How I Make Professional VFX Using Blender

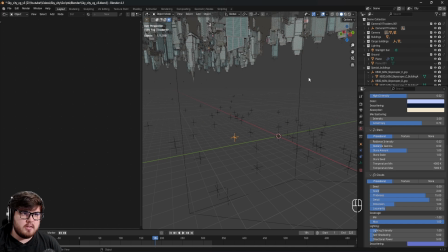(4:15)
And so it's just a good representation of where those points are in the 3D space. And so I just have a little collection up here so I can turn those off when I'm not needed.
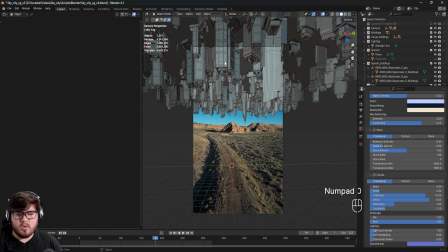(4:23)
So yeah, so next thing is, of course, adding all of these CGI buildings and stuff.
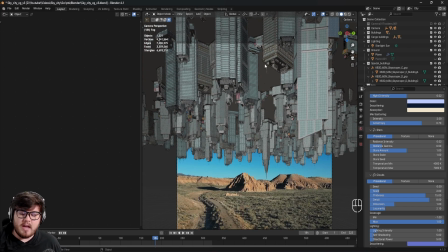(4:27)
Now in CGI, you know, stuff that I do, I don't really model or texture myself. I'm very asset based. And so the program I've been using to get all my assets recently for shots like this is a program called Cargo by Kitbash, if you guys have ever heard of that.
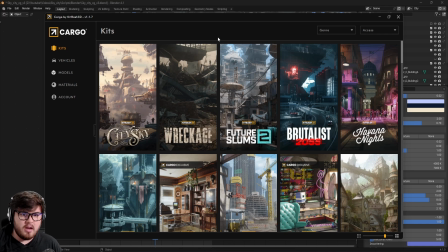(4:41)
So Kitbash is a website that provides a ton of awesome asset libraries and kits that you can use to download.
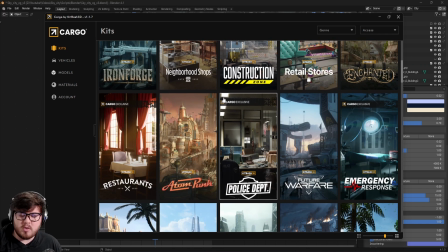(4:47)
They have a ton of different kits. Cargo is their subscription service where you can have access to all of these specific kits.
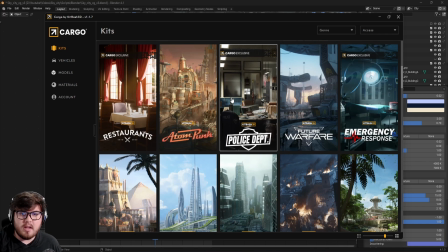(4:54)
The only downside in my experience is that you can't actually download the FBX files. And so say if you're working on a pipeline, say you're going from Blender to Maya to Unreal, etc., you won't have those actual FBX files.
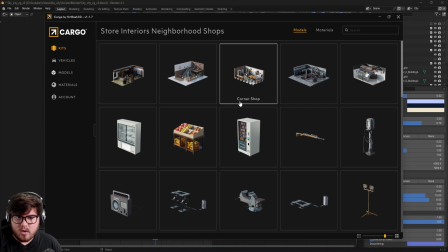(5:05)
How it basically works is you click on whatever kind of model that you want. So we'll say this vending machine, and then we have a target software.
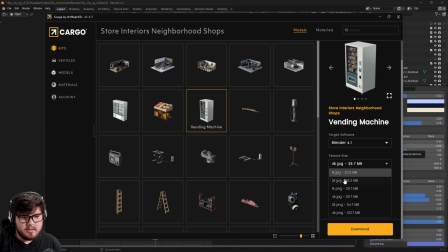(5:13)
And so we need a Blender 4.1 is what I use. And then the texture size, I usually for models that are kind of further away, just stick with 4K JPEG. But depending on how high fidelity you need it, you can download other textures as well.
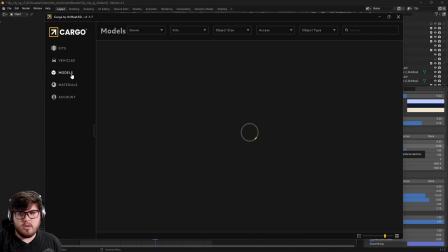(5:26)
And then all you need to do is download those. And then once you finally have some downloaded, it'll come to this section right here.
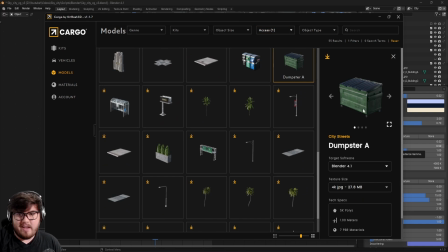(5:32)
And then we can just go ahead and import that in the scene. So I have this dumpster right here that I want to import into the scene.
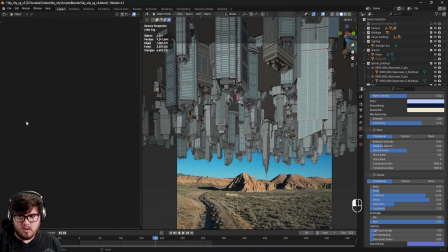(5:38)
All I need to do is click import and then give it a bit, and it'll automatically load inside of Blender when it's ready.
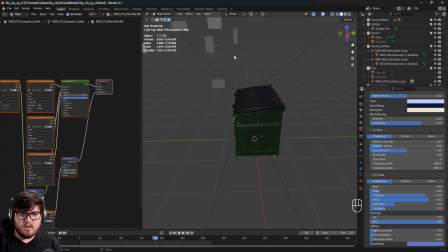(5:44)
So as you can see, we have this dumpster in here now. And so that is how I did all of the buildings. You can see back here, we have all of the different buildings. And so what I did to actually create the city is I put all of these buildings right here into their own collection, which is this cargo buildings collection.
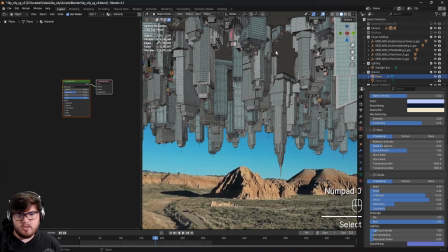(5:58)
And then when I come back to the camera view, I have a plane, just a simple plane up here where it has a particle system.
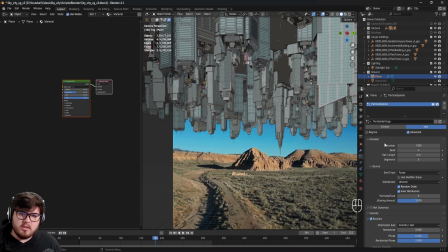(6:04)
And so that is basically how I'm developing the city, is just using all of these assets as particles in this plane. You could totally use geometry nodes. However, I'm not very well versed in that, so I just use particle settings for me. But as you can see, we have hair set to advance and just a lot of settings here, random rotation, all of that stuff, random scale.
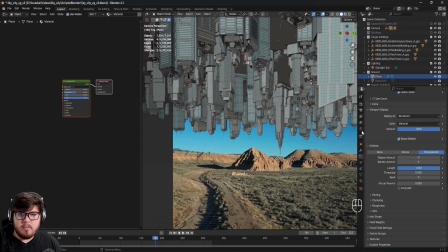(6:22)
And then down here, we have some children as well, because I didn't want to have to render out all those buildings. So we have 0 on the display port, and then we have 5 render amount. And so that basically means that each of these buildings, there are going to be 5 children particles around it.
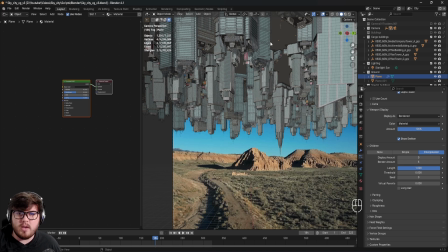(6:38)
And I made sure the radius is big enough so that we don't tell that they are duplications of buildings and everything. Now, I do have some few very specific buildings in here. If I kind of mute that, you can see I have 2 unique buildings in there.
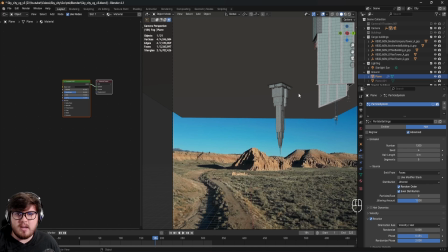(6:51)
And that's, again, to just break up that city to make it a little bit more interesting there.
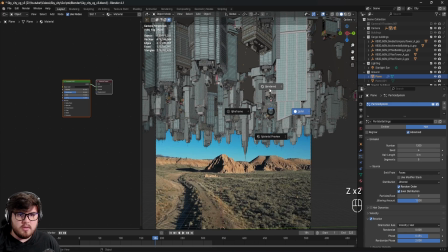(6:55)
So the final thing that I wanted to talk about in this one is I wanted to do some fog into the scene just to give it a little bit more atmosphere.
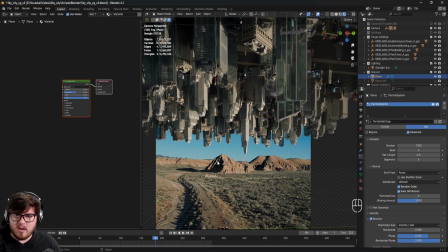(7:03)
Now, we do have to watch out because this footage does not have any fog or haze, you know, other than really far in the background.
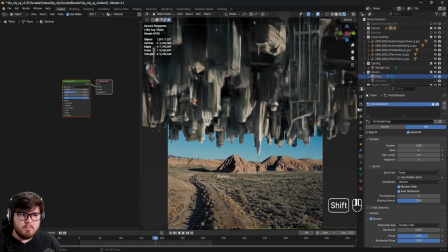(7:09)
And so we'll probably have to add that in a little bit in compositing. So I have 2 basically fog planes here.
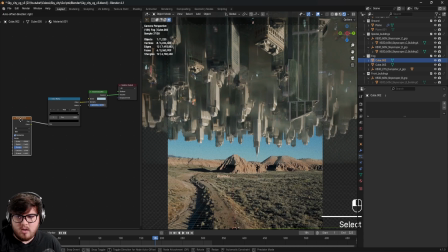(7:15)
So if I select one of these, you can see here is the node layout. I basically just have a noise texture plugged into a color ramp, plugged into a volume scatter, which is super simple, super basic, just getting us some nice kind of cloud texture to break up some of the city. And so again, you can see it's very foggy. We'll need to add that into the base plate to match it as well as possible.
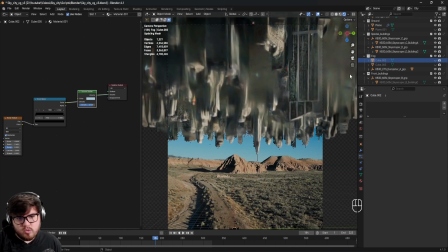(7:34)
And so yeah, so that is the main thing. The only other thing I want to point out just really quickly is I do have a kind of unique lighting setup right now inside of Blender. I've been experimenting around with a custom plugin for Blender. It's called the Physical Starlight and Atmosphere mod.
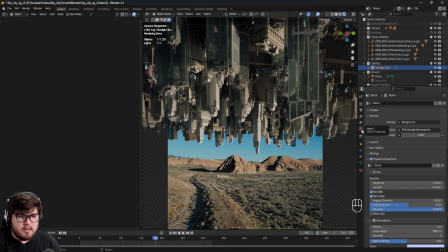(7:49)
I'll have a link to that down below where you can check that out. But all that does, if we go into the world settings, you can see we have this new kind of atmosphere section.
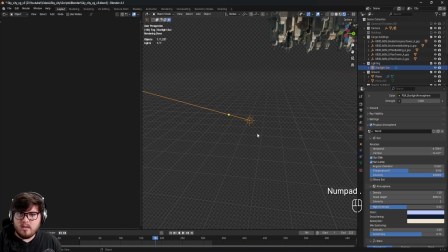(7:57)
And the nice thing is it's basically a point sun in our world, just like a sunlight in Blender. It's the exact same thing. And if we rotate this around, say I want to rotate this down, it'll actually change the lighting based on the rotation angle.
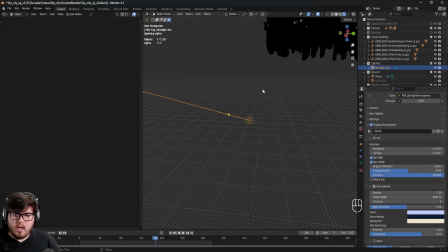(8:10)
So now you can see it's nighttime basically. And so that's just really cool. I like playing around with that and getting realistic light values inside of Blender. I just find it's really useful and renders so much faster than HDR lighting, especially for a scene like this.